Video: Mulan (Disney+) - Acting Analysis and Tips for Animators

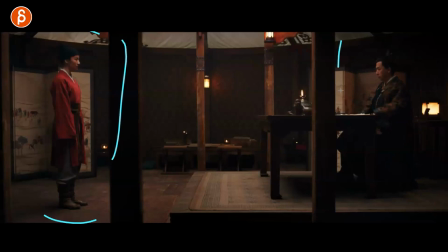445s
to do with the entrance but i like this as they talk she is in a box he is in a box he is in
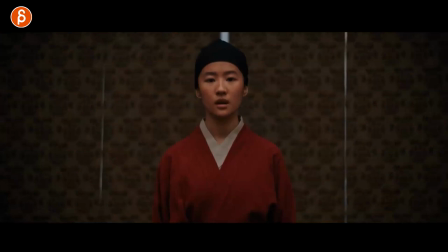451s
a box they all have their roles to play they're all kind of boxed in and the thing but kind of like that how it's framed there but anyway that's
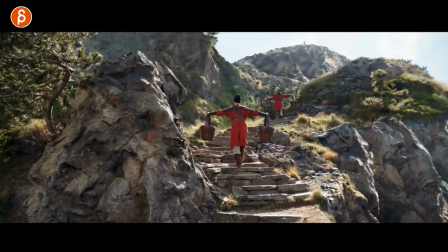458s
that and then here's another one about movement and how you interact with characters so as they are going up here this is the whole test
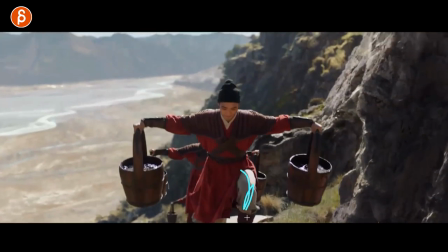465s
and you just can't do it you can see their strain he goes ah all right got hesitation i'll pause in the leg and then ah i can't do
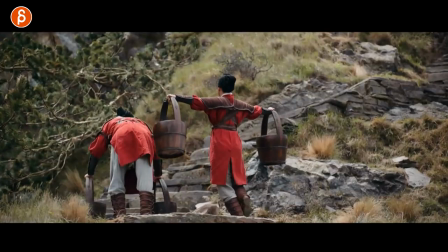472s
this and bam now after her transformation she comes in and walks past and goes blah blah blah blah and they're all realizing whoa she can do this
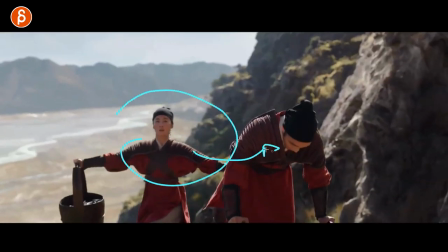480s
this is what struck me is okay how is she going to pass this character and you can see that she turns she doesn't want to hit
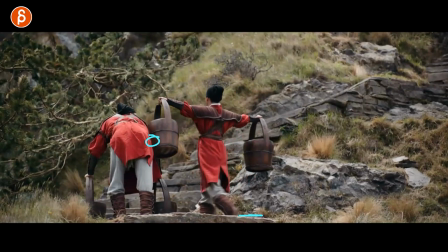489s
him with this but at the end she still does and i don't know if that was there's not enough room or if it was a bump on purpose
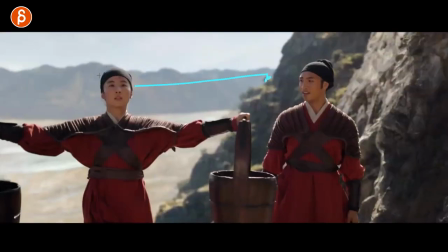496s
get out of my way because she's not looking and maybe that makes it more arrogant or this is just me reading into something you know
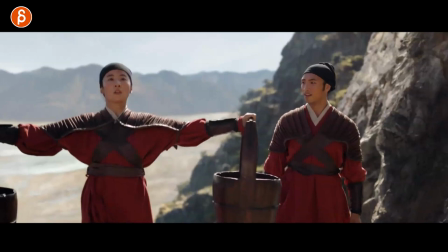504s
that is not really the case it just happened to be something like this but i like that idea i like that element so imagine this is a
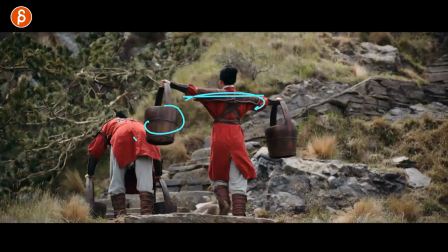511s
competition and this character basically lost can't do it now this character is passing the other character do you want to show it as in i'm going
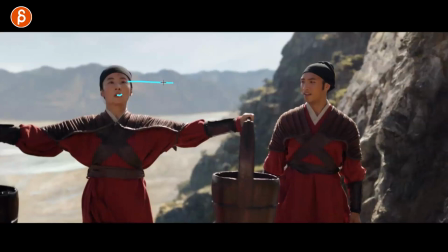520s
to use this to push get out of my way i'm better than you maybe with a little bit of smile maybe a quick glance or something where it's not really
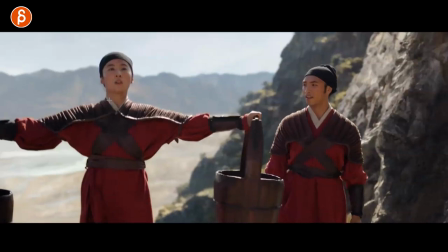528s
acknowledging like a half look over like not having eye contact and then head up and being more arrogant continuing potentially in this shot
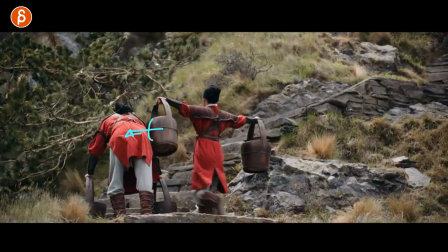536s
the push and maybe looking down like oh what are you doing or you don't do it at all and you can you realize that all right
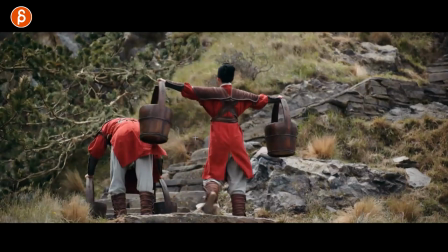544s
he lost she's gonna pass she's gonna go in and in and better but then she doesn't then she gives him room and in this she doesn't touch
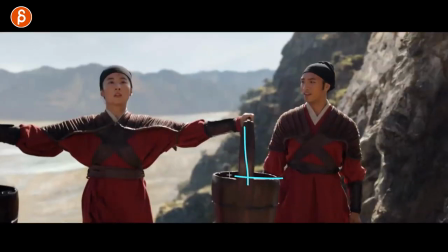552s
it she really makes sure that she doesn't touch this character and then follows up with this where there's no contact where she knows she's going to win but she's so
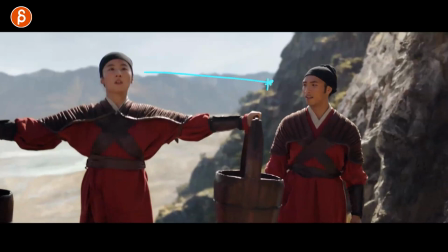560s
concentrated and it's not a competition to her where she feels superior she's still respectful to the other person and then passes by continues
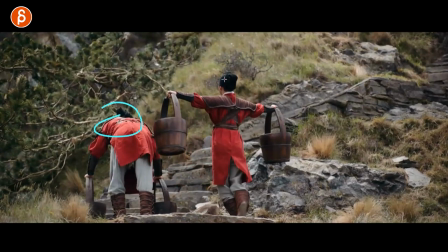568s
so this is to me just an interesting moment something for you to think about if you have multiple characters if one passes another how is that
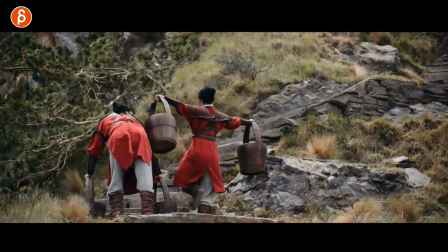576s
are they holding something what's the context is it a competition or is it not is it just entering a store is it a sale in a store
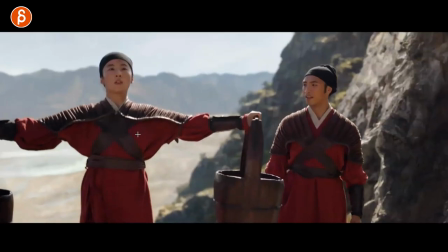583s
where they both want to buy the same thing and are they competing or are they saying no you can buy it or you can buy it whatever the context
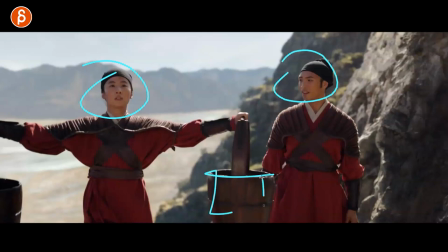589s
is think about how those characters relate and this could be through props this is again why i like props why you can use this
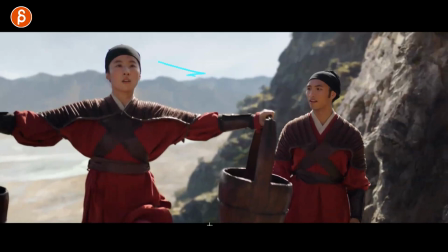596s
or just body language or looks or you know however you want to construct the scene but to me all of that is important because
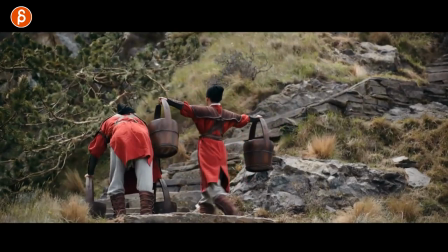603s
any of these moves will tell us more about the character so if you do something like this and it's super arrogant or not i know more about this character
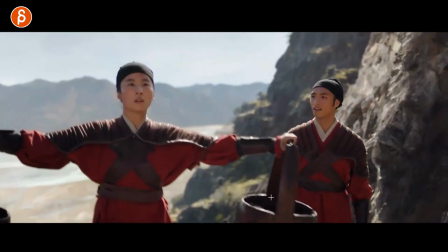611s
and then i know more about this character how he reacts to that move he doesn't go and rip the thing apart he doesn't yell at her he just looks at her
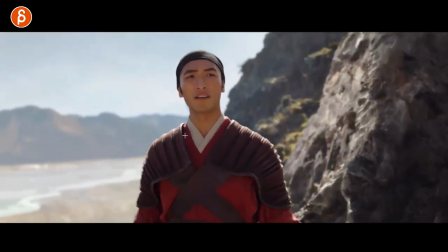620s
oh yeah she can do this now it's a bit of a disbelief but also probably a little bit of respect of oh
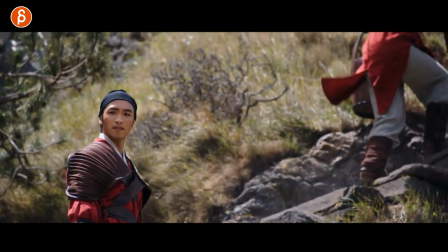625s
okay she can do this now there's something going on in him and you can see this too in how he has that little look down slight frown and
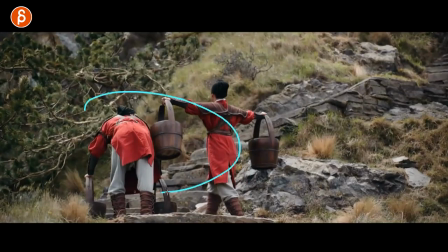633s
then look over so to me all of those elements are triggered by this moment and now i know more about her and i know more about him And this is why I like analyzing scenes like this because you can use elements. Now, it doesn't have to be with props or within a set, even though I like that a lot. It could be also your character, just an empty scene. But every movement counts, every look, every look you hold or you don't. Can you look and how long? Do you blink? Do you look away? How's your posture? We talked about in a previous FNA about your character pose. Is your character starting off the shot like this or more proud or more arrogant or is more confident or not?